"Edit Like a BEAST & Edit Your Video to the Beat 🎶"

It's time to edit like a beast and edit to the beat. Today, I'm going to show you how you can sync up your video footage with your music of choice. That way, you have a more dynamic edit by the end of your video. One tip I'd give before we get started is if you have the chance, find your song before your shoot. That way, you can take in the song before the shoot and really get a feel for how the energy is in the song, the vibe, the tempo. When you go to edit the footage, it's going to feel cohesive with the music. Taking it one step further, I would try listening to the music while you're shooting. That way, you're fully immersed in the music and your shots are totally motivated by the sound. So without further ado, let's jump into it and I'll show you how to do it. I'd suggest finding your music first before you start your edit.
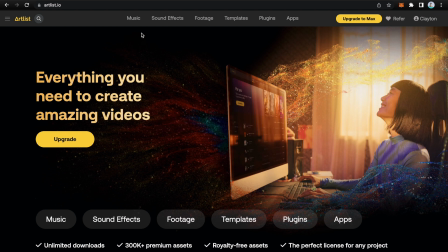If you want to know any other apps that I use as a business owner and social media content creator, feel free to check out this video I made here where I go into further depth of what apps I've currently been using to help run my business and create content.
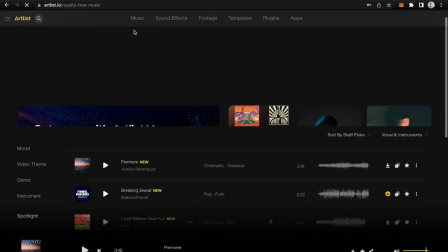So here we have some songs that are on display. You can also go into the spotlight area.
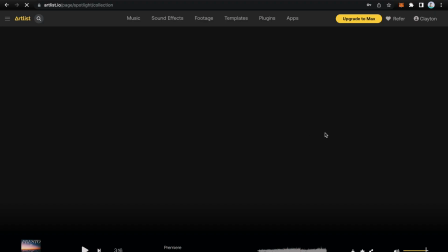Artlist curates folders that have songs all together so you can hear things that are similar. So if you're looking for pop, so I find this is very helpful.
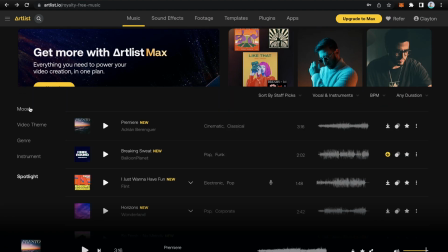Let me go back. You can also, in the main search area, you can choose what kind of mood you're looking for, video theme, genre, instrument.
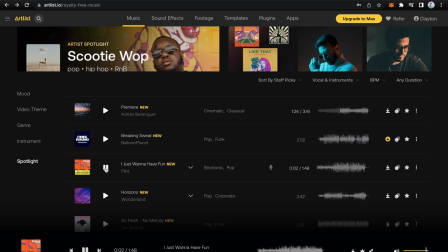I just wanna have fun, clap my hands.
Okay, so I like this beat here.
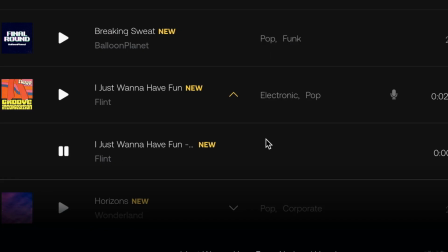I'm gonna choose this one, but just the instrumental. I don't want the vocals in this song. So we'll go with this.
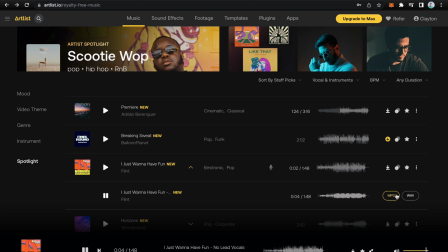Then download as MP3.
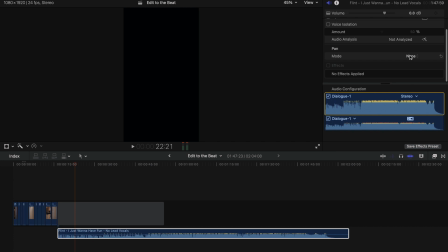So with the music, I like to go into the audio effects panel and choose music and just bring that up to 100. And then from here, I normally find anywhere from -20-ish works well for when it's exported to social media.
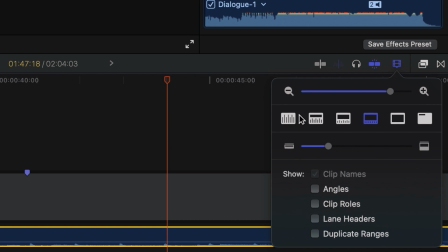That way the music's not too loud or too quiet. You can go into the video panel here, and this is where you can change your display option. So if you want to just look at the audio, I would suggest hitting that right there, and you can make this a little bit bigger.
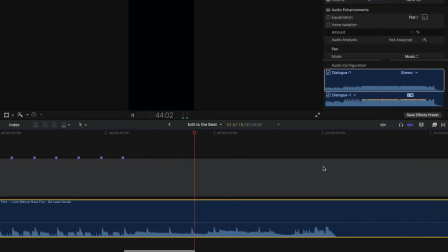Just makes it a bit easier when we're picking out where the hits are. And then I'm going to add my markers from here on out.
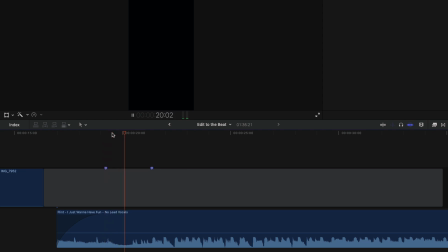Another marker here.
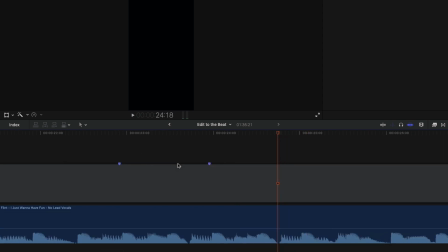Okay, so that gives us a few markers to at least get started here. So our first shot, we have a curtain opening here.
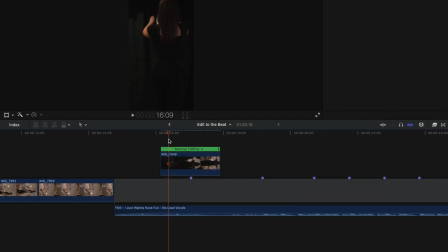So let's find where it fully opens. Or at least like right around here.
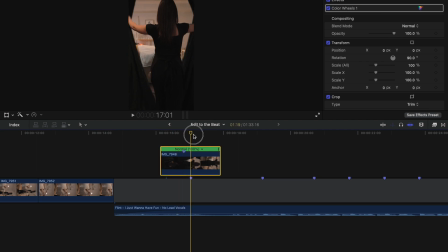So I'm gonna add a marker on this part, so when that beat hits, I want it to almost be open.
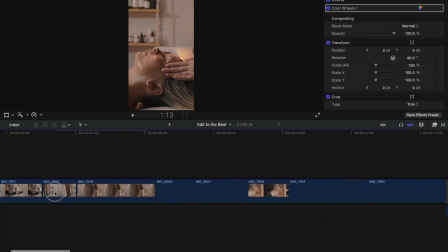Let's just say we add this clip here right in the front.
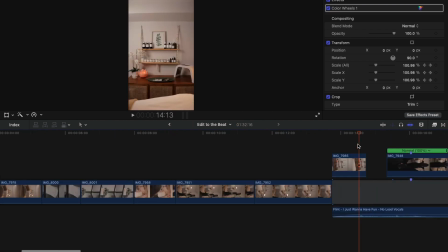So when that beat hits here, we didn't add a marker, but I can just pretend there's a marker here.
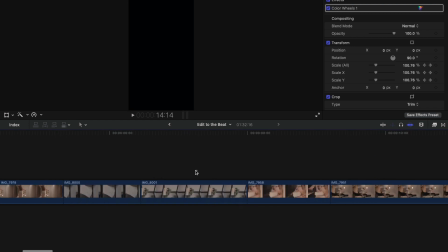I'm gonna cut that there, and then we can have one more still shot before we get into our motion.
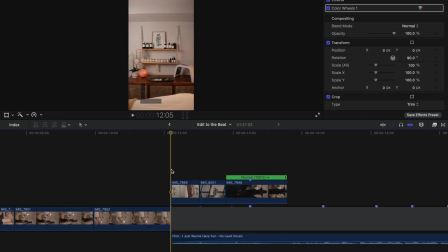Let's let that play back now.
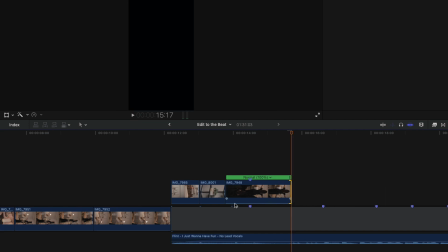And then right around there, the beat hits again, so we can cut into some of the action.
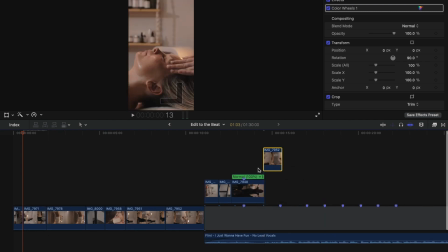Let's pull this clip here, rather than going the other way.
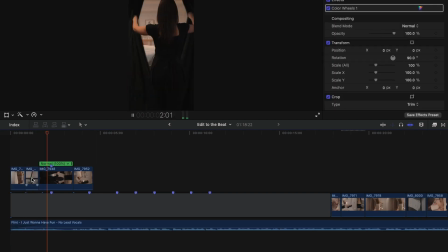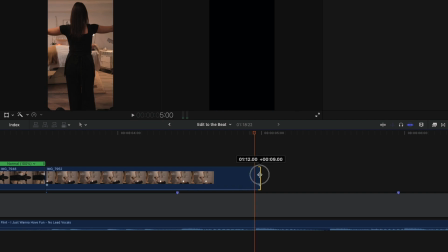I'm going to let this hold a little bit longer. I'm going to drag the clip to about there. And then I usually like to cut the markers as I go.
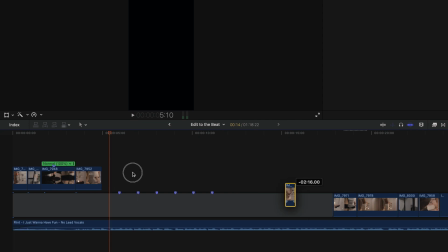And that just gives me a rough idea where the beat's going to hit. Cut to a close-up. Now, again, I'll let this hold a little bit longer.
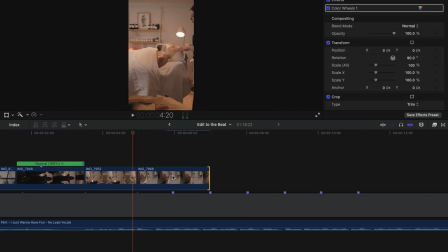What I can also do is once it hits here, I want it to be slow motion.
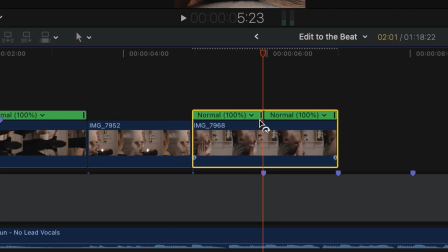So what I'm going to do, Shift B, so that now we have a separation in between these two clips.
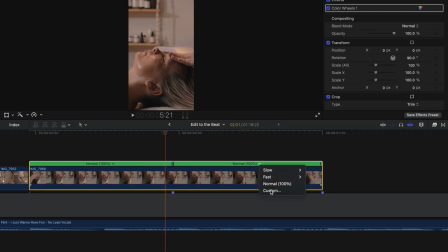And on this half, I want to make it slower. So I'm going to go custom automatic, and that's going to make it 40% now.
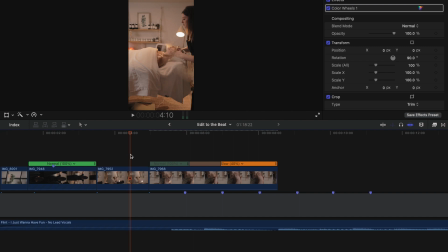So if we watch it back, it should hit a slow motion once that beat hits.
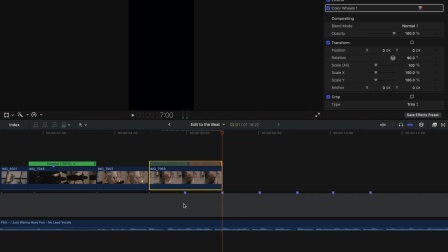I want it to change to the next shot once it hits here. So cut that marker away.
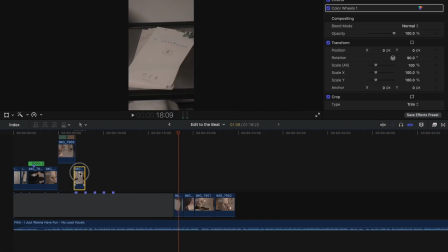Here, we'll add this clip in next.
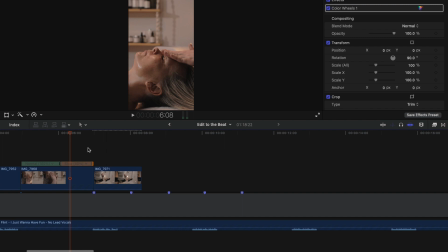And we'll cut it again once that beat hits, so right around there. No, instead, maybe what I want to do, I'll do this clip.
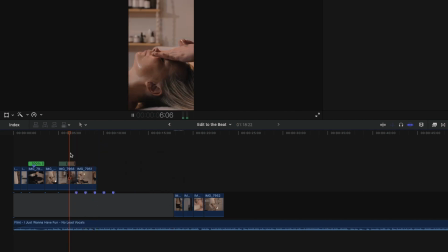And then I like this one when the hands come back in, so we'll go with that.
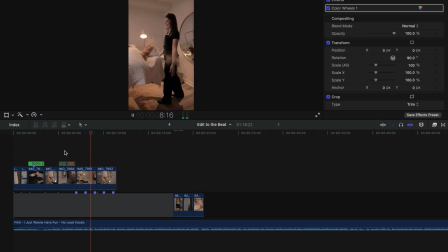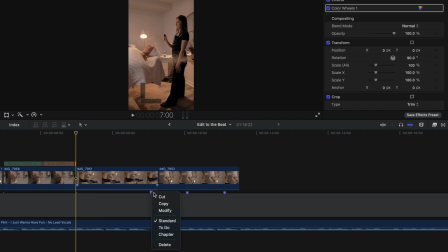And you don't have to cut it every single beat. Switching it up, cutting on the beat for a few seconds, and then not cutting on the beat,
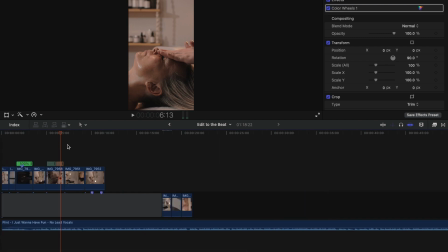just to keep your viewer on their toes really, and not used to the same cut coming at every single beat drop.
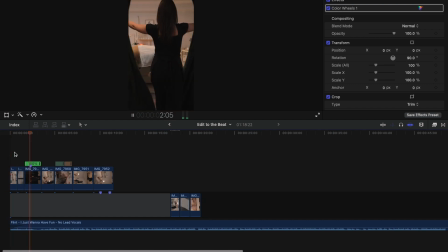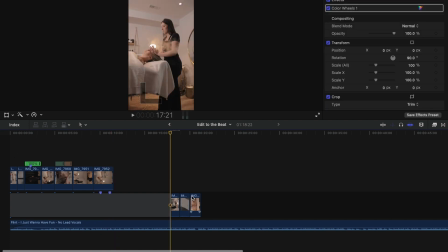That's really good. I like that there. Maybe we'll just add one more shot here.
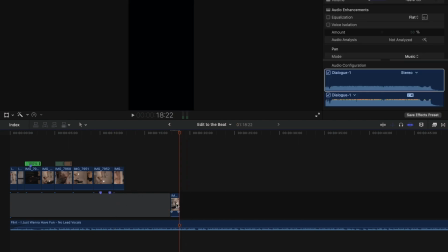I think I'll just take that one away, and then we'll just end with this shot as our last shot.
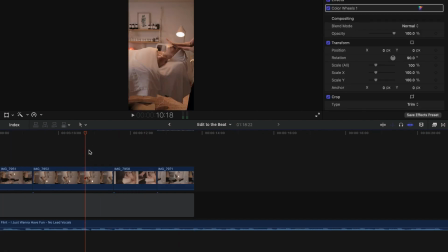It's kind of ending where the beat is picking up, so let's try to smooth that out.
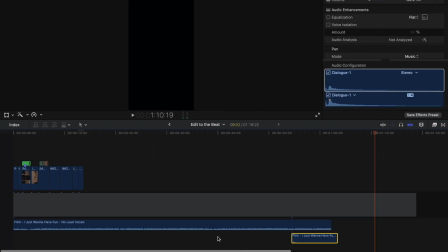What I like to do, find the end of the song. Now we can drag the end of this clip over to here.
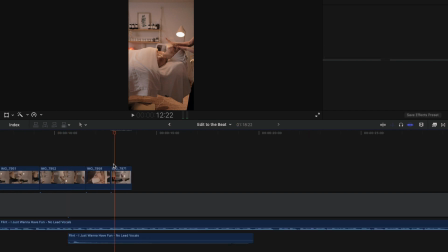And I'm going to zoom back in so we can see it a bit better. Knowing that this is our last shot, I'm going to try to aim up the sound to here.
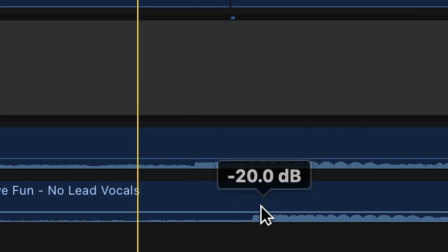We can see the two peaks here, so I want to try to line those up. That way it sounds natural when we cut it away.
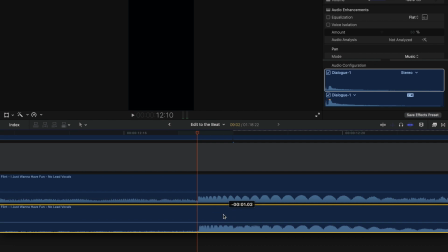Right around here. Boom, so now we'll cut this part away.
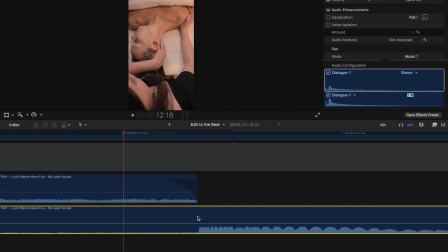We'll fade that out, and then we'll cut this one over, beat 2, and we'll slowly fade this one in.
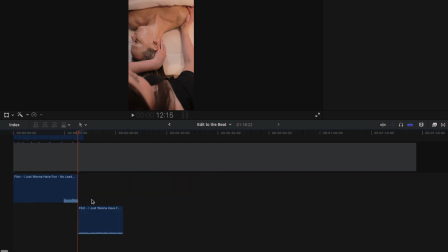So now we'll hear that back.
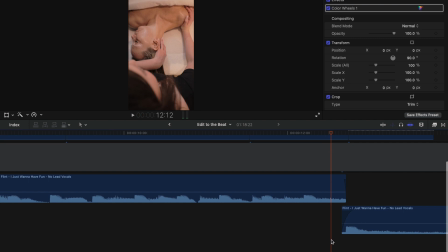So you can almost hear that beat again. So what I want to do is just smooth this out a little bit more. We're going to cut back on this clip. So I can see it's off a little bit.
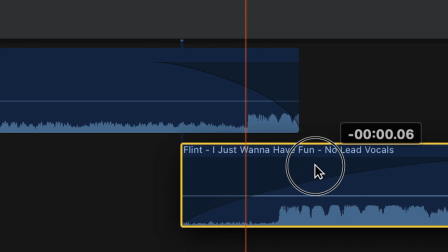So I'm going to just bring my playhead here so I can see it better and drag this over so they're about at the same time.
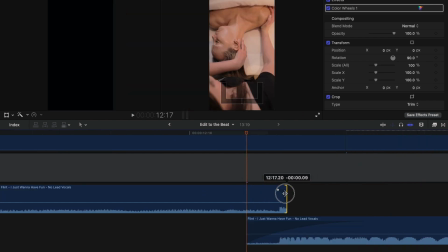I'm going to just cut that out a bit more, like right around there.
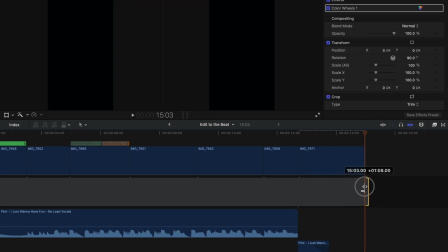Just going to drag that clip out a little bit longer, and that way what I can do is fade out
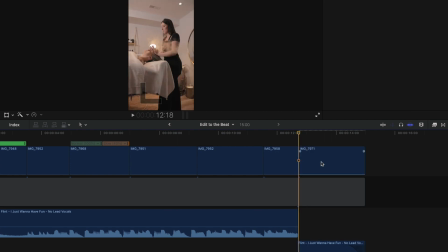this shot as it goes to the end here.
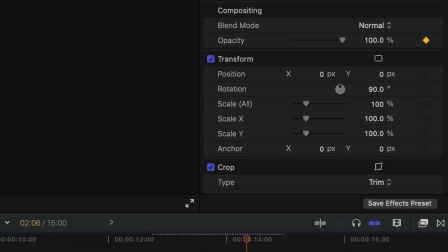So right about here, keep the opacity at 100, but then by the end we'll have the opacity gone.
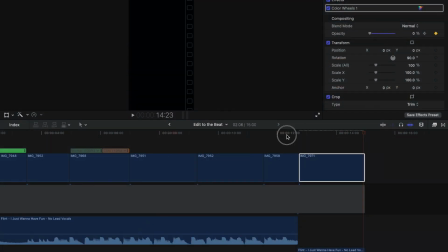So
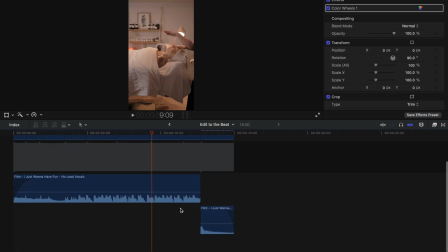perfect, and that's a quick little edit. That's one way that I like to smooth out the song, that way it doesn't just abruptly stop.
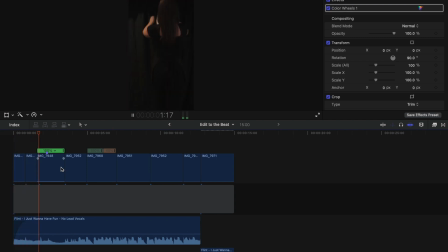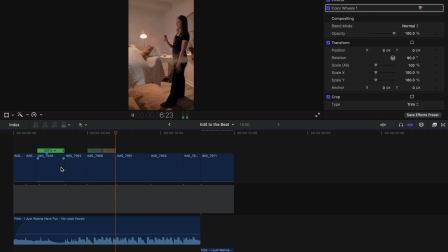Another tip is when you're cutting, cut on the action of stuff. So that way there's always something moving when you're cutting.
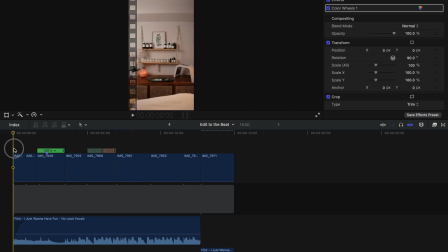It's nice to mix up stills from here and there, like these two.